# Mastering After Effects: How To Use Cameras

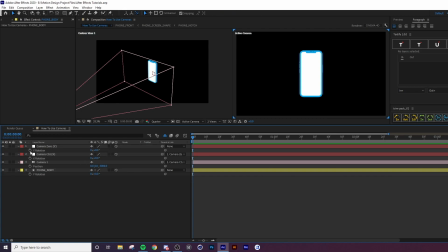I've got the properties here that I want to be animating, and I'm just going to lay out some keyframes to start with. So I'm going to go to Y1, then I'm going to, or Y0, sorry, then I'm going to set that to 10, and then I'm going to move it across, bring it to 0, because that's just going to give it this, if we look here, it's going to give that ever so subtle little dash to the side.
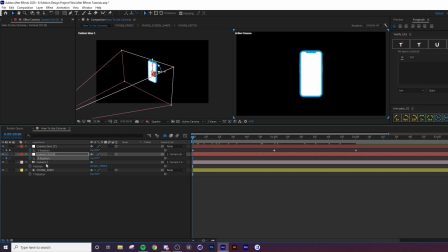In terms of the X, I'm going to go 30, or in the middle 30, sorry. Then I'm going to bring it back to 0. Then on position, I'm going to go... So when you want to control how close the camera is, you can control the position of the camera, and that's the position of this point compared to the null.
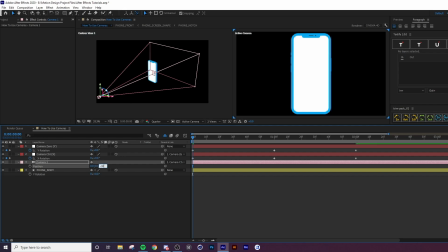So if our thing is minus 3000, we're going to say minus 3000,
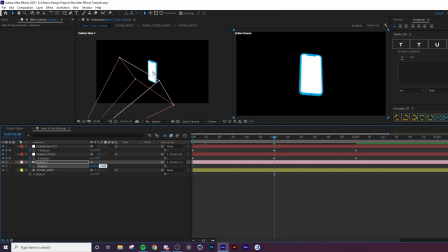then we come to minus 2000, we're saying we want it to get minus 2,000 in relation to the null. So there are 2,000 pixels, I think it is, or 2,000 sort of digits there in between the null and our camera, right? We're going to bring this back to 3,000 afterwards. And then we're going to go phone body.
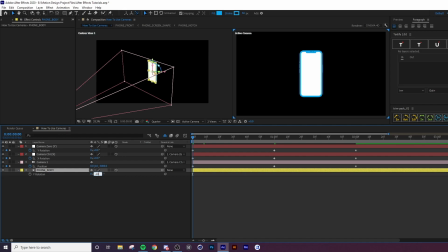Let's try something interesting here. Let's go minus 180. Let's try this. And then we go to 0. And then we'll rotate it back to 180. So it's a full turn. Now, in terms of actually easing this, we're going to select these top three. That's what I'm going to do anyway.
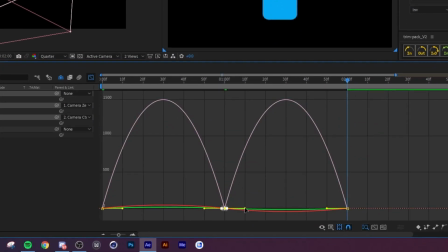And just select these and drag these so it's slow in the middle.
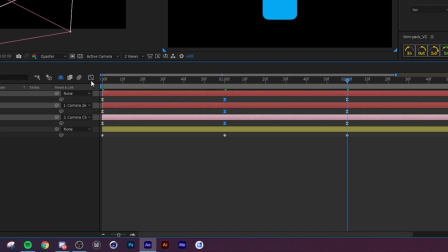This is just going to create that nice, because I know that these are properties, I've keyframed them so that they bounce back.
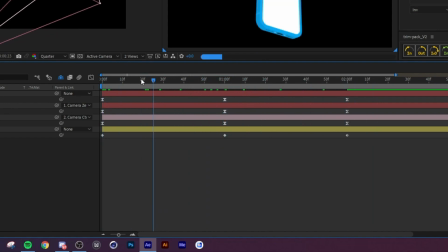So they go sort of back to where they came from. They don't follow through. Now, if we watch this, we can see this right now.
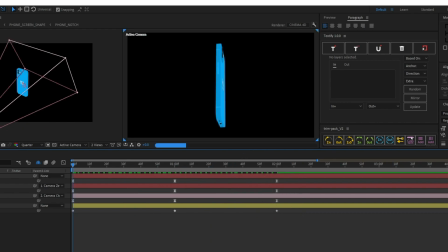Now, obviously, we have keyframed our phone, but it's a very linear movement. So what we want to do is we want to select our phone.
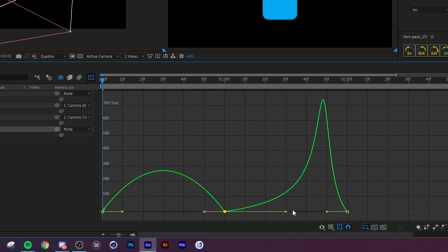We're going to do the same thing, but what this time we're going to do is a little bit different.
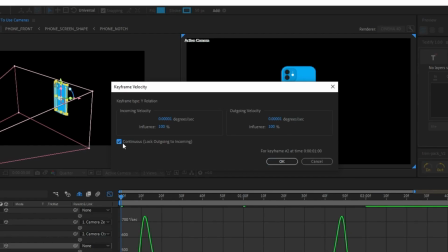So we're going to double click this point in the middle, set continuous, and I'm going to set this to about 50, this number here.
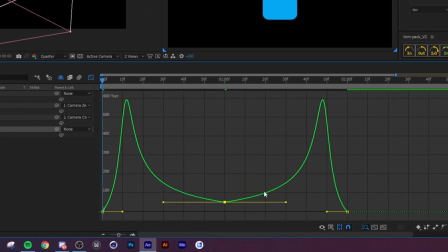And what that's going to do is lift this up. This means that it's going to carry on moving on that rotation, so it's not going to stop.
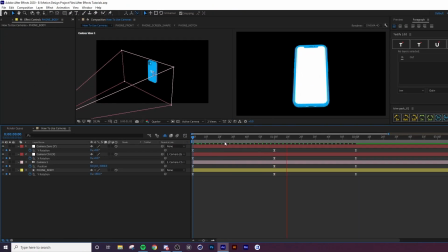And this is what I mean. You can create these sort of complex movements that you wouldn't be able to create as easily if you hadn't have used a camera. So this is where cameras come to an advantage. And this could be, you know, this could be an opening to a phone promotional video, right? And we could even loop this if we just drag the work area down to 2.
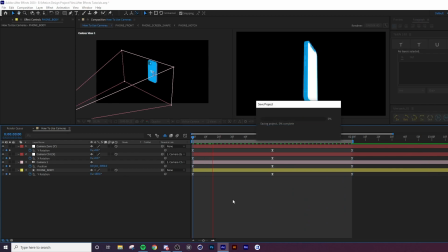We can watch it loop. So if I just watch it like this, you can just see it looping, right?
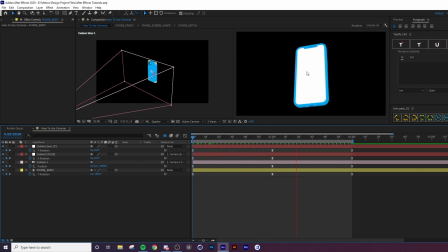And this could be the opening to a phone promotion, or you could have your UI on the phone, for example, or whatever you guys are using or demonstrating your cameras on. This is what I mean. So it's fairly straightforward to do. But yeah, I hope you learned something new. To download the project file, you can check out my Patreon. And as always, thanks for watching. Thank you.